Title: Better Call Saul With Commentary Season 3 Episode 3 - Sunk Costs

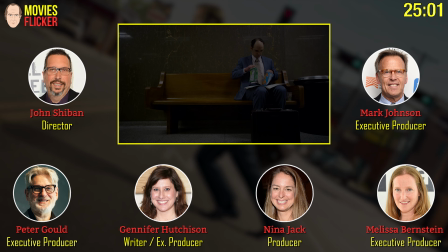[24:53]
bit and it's amazing and all those takes were there's so many great takes of that and I think we managed to keep as much as humanly
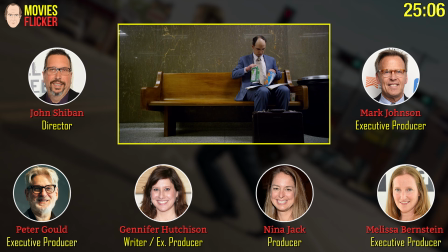[25:01]
possible like before we went into the coverage because we talked about that I think there was an early cut where I was like,
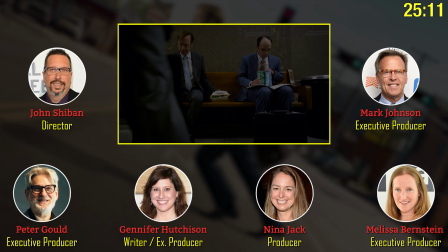[25:06]
let's just play it on the line. But then when the emotion shifts, we were like, okay, why don't we, we can take it in.
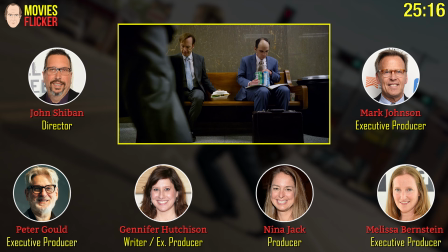[25:12]
My favorite thing about this is when I was writing this scene, I was like, oh, you know, Oakley's so pathetic and sad.
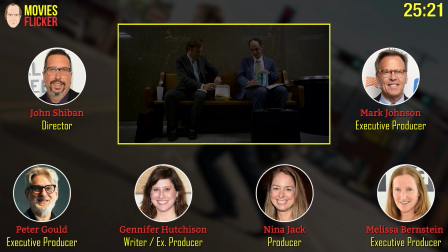[25:17]
But the way Peter played it, he played it with a little bit of relish, which makes it less sad, but more sad. He has a certain dignity about his two-chip process. He does this every day.
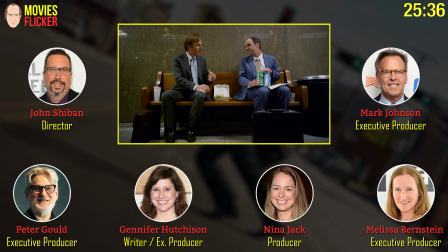[25:29]
This is his thing. Did he come up with all that, with the bags, all this physical business?
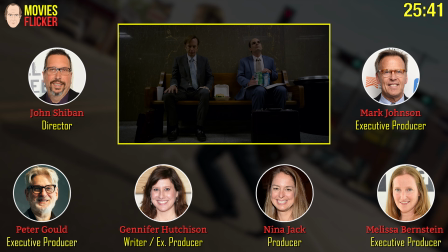[25:33]
And he did it slightly different in one take, and then he started doing it in two bags, and he stuck with it, and it worked so well.
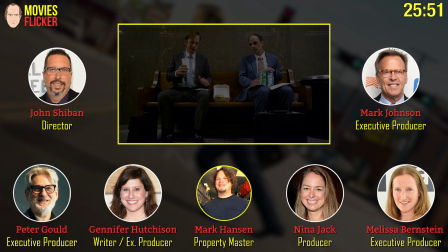[25:43]
And Mark Hansen and the prop team put these burgers together. They were assembling them like it was a commercial.
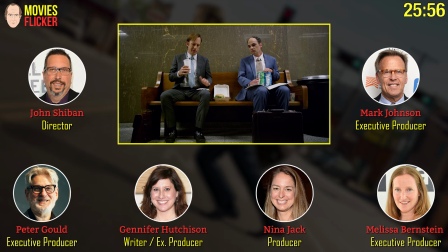[25:52]
We had to make sure it would be the most appealing, juicy, delicious burger. Yes, there were a lot of burger approvals. I remember being very worried about having an appetizing enough burger.
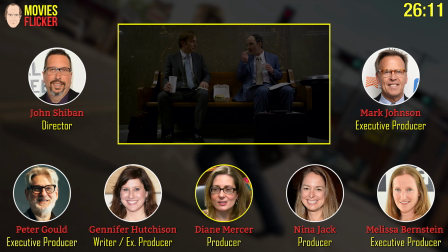[26:06]
And Diane Mercer, our post producer, had to talk me out of putting little waves, smell waves, coming out of the burger for him to sniff.
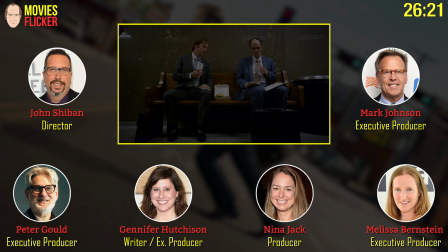[26:16]
I still regret that. No, not really. There you go.
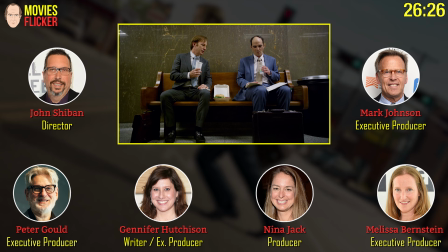[26:21]
Their prop acting and their food acting is so important, and they're so good at it. They did it the same way.
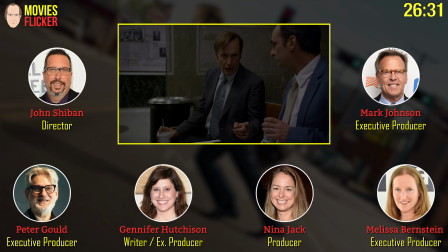[26:26]
They worked it in. It didn't get in the way of the scene. It helped the scene. It's pretty amazing.
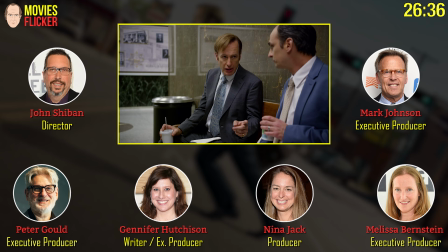[26:32]
You know, it's one of the things I enjoy about this show is that we can go from very,
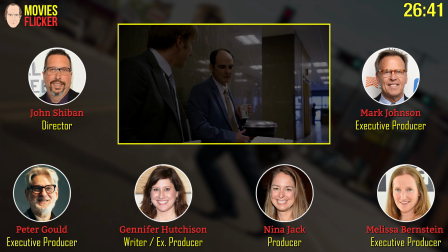[26:38]
very serious life and death situations and yet have this kind of comedy.
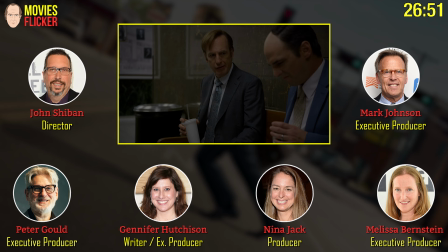[26:44]
It's very character comedy. It's such an interesting combination. And Bob is so great in this.
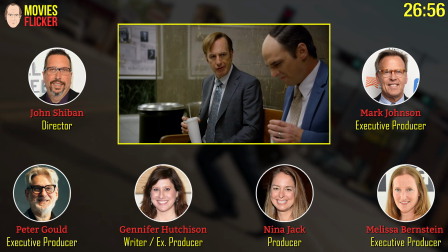[26:53]
He's great in every scene. I just love this episode, and I love this scene.
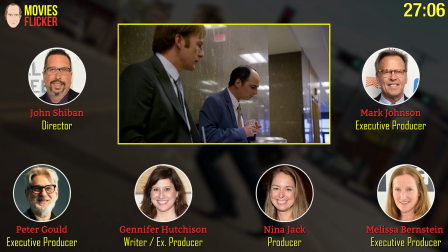[27:00] the way the boss was letting me run that one.
I think this episode may very much be about bad ties.
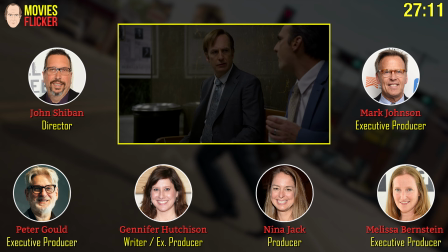[27:08]
Every one that we've seen so far. I feel like his suit's a little too big.
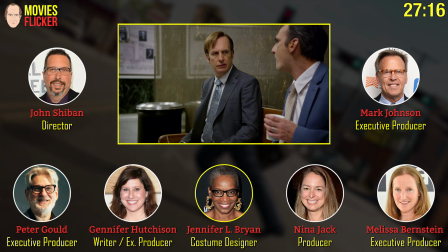[27:12]
You know, Jennifer Bryan always does those great details with the wardrobe that tell a story, which is just so valuable with all these characters.
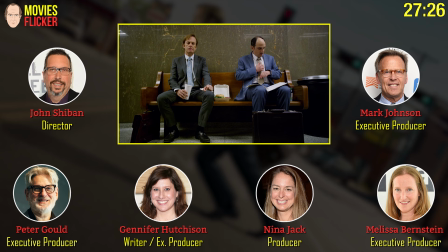[27:20]
It's a funny thing, Mark, because all of Jimmy's clothes
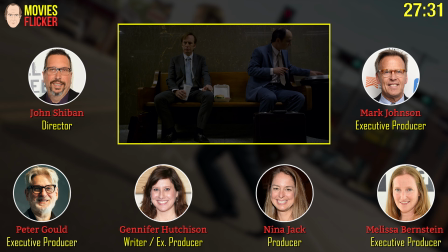[27:24]
and Saul's clothes look terrible and loud and clashy when I first see them.
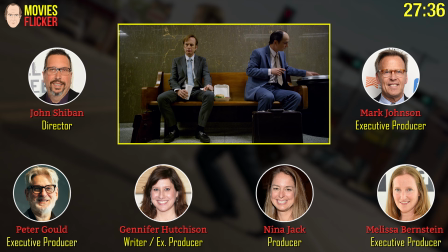[27:30]
And as the years go by, it's all starting to look better and better. So I think he may be just a fashion leader more than anything else.
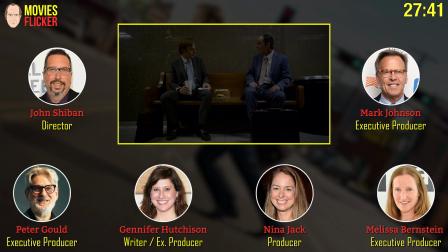[27:38]
And this is one of his good suits. This is. This is a Davis and Maine gray suit.
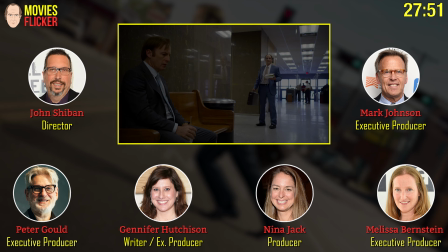[27:44]
Whatever this crime is that Oakley's wearing is enough. I love that blue suit. Oh, my God.
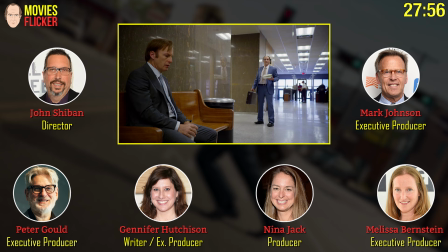[27:50]
And, of course, Oakley, he is a type. If you go to any courthouse in America,
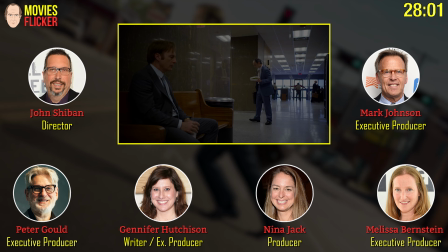[27:56]
You will see a lot of people working in the prosecutor's
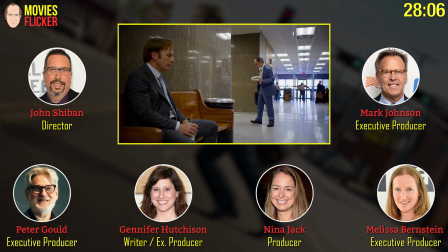[28:00]
office who are very much in the mold of ADA Oakley.
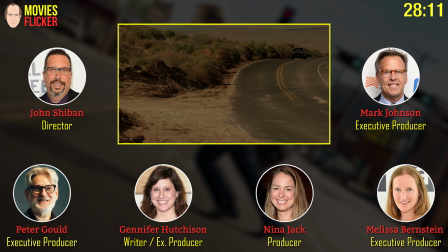[28:06]
It's really more or less a thankless job.
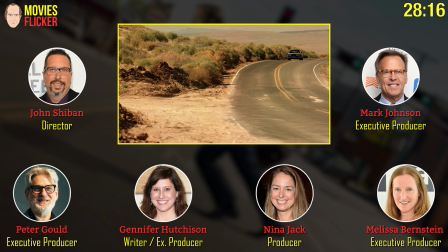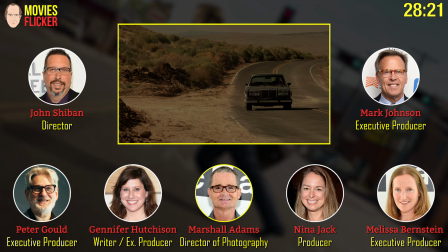[28:16]
And one of the things that we didn't post under Marshall's guidance was to
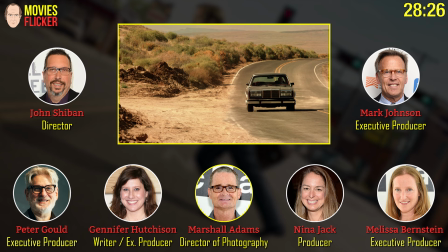[28:22]
alter the color slightly to help suggest when we're south of the border.
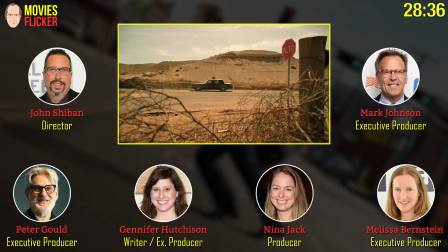[28:29]
We have so many color codes on this show and on Breaking Bad that sometimes we run the risk of tripping ourselves up
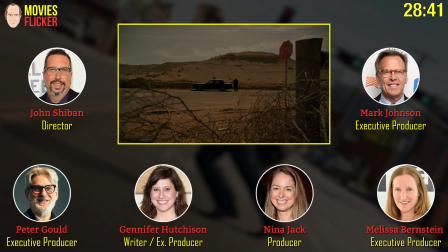[28:36]
because, of course, we have a color treatment that we do for flashbacks and a color treatment that we do for Mexico.
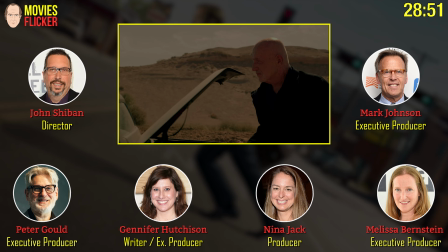[28:44]
So what do you do if you have a flashback in Mexico? So those are all, believe it or not, those are things that we spend a lot of time thinking about.
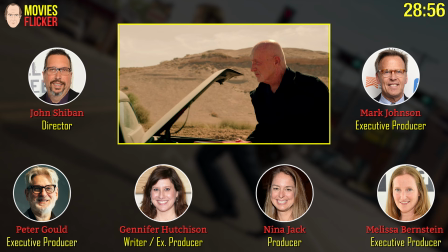[28:53]
And so you can see it's just a little bit warm.